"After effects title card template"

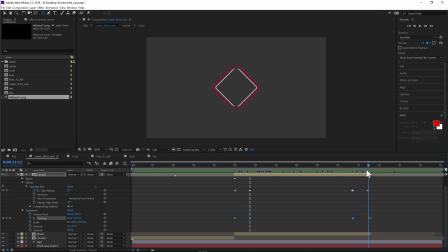[12:30]
And then ultimately in the end, I wanted to just go back to the center. And because it looked a little bit unrealistic when it was cutting and moving, I added a fast box blur just to blur it a little bit while it was in motion. And then have the blur just come out once it's already, the animation is done.
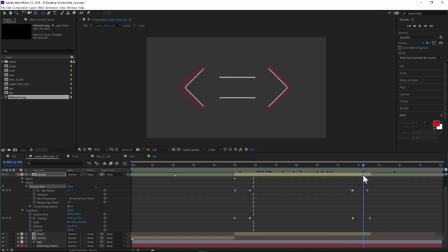[12:49]
And then again, when it was moving, it blurs a little bit just to give it motion. And then it goes away once it's not moving anymore. So it's literally just animating the position of this and then adding a little bit of blur.
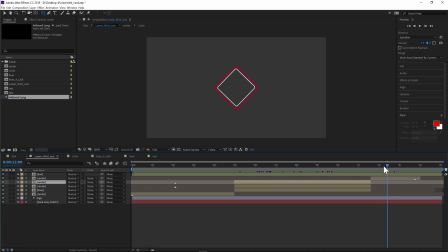[13:06]
And finally, what I want to do is I want to show you guys actually how to change the logo. Now, most of you guys want to use your own logo. It's very, very easy.
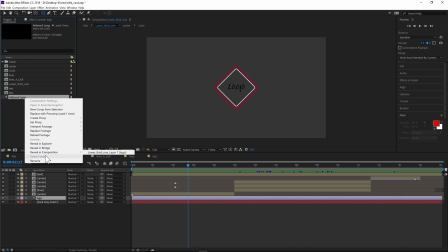[13:18]
All you got to do is right click, replace footage, and you go to file.
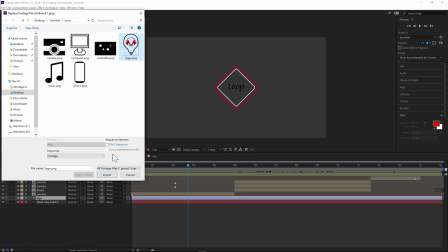[13:25]
And you find the logo, your logo, the one that you want. You click on it, and it wherever it is, desktop, pictures, anywhere.
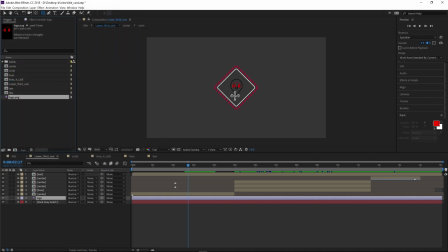[13:32]
You click on your logo, then you click on import, and it'll change it. And it'll keep all of its properties. So all the little animations that you have, it'll have it. The little tiny animation it has. And that's pretty much it. You have your own little intro going on.
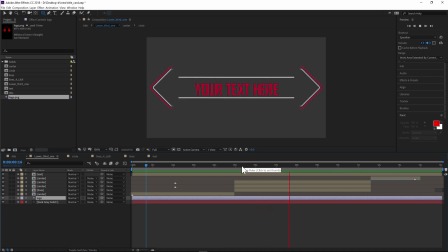[13:51]
If you liked it, hit that like button. If you disliked it, hit that dislike button. If you want to see more, hit the subscribe button. Thank you guys for watching. Goodbye.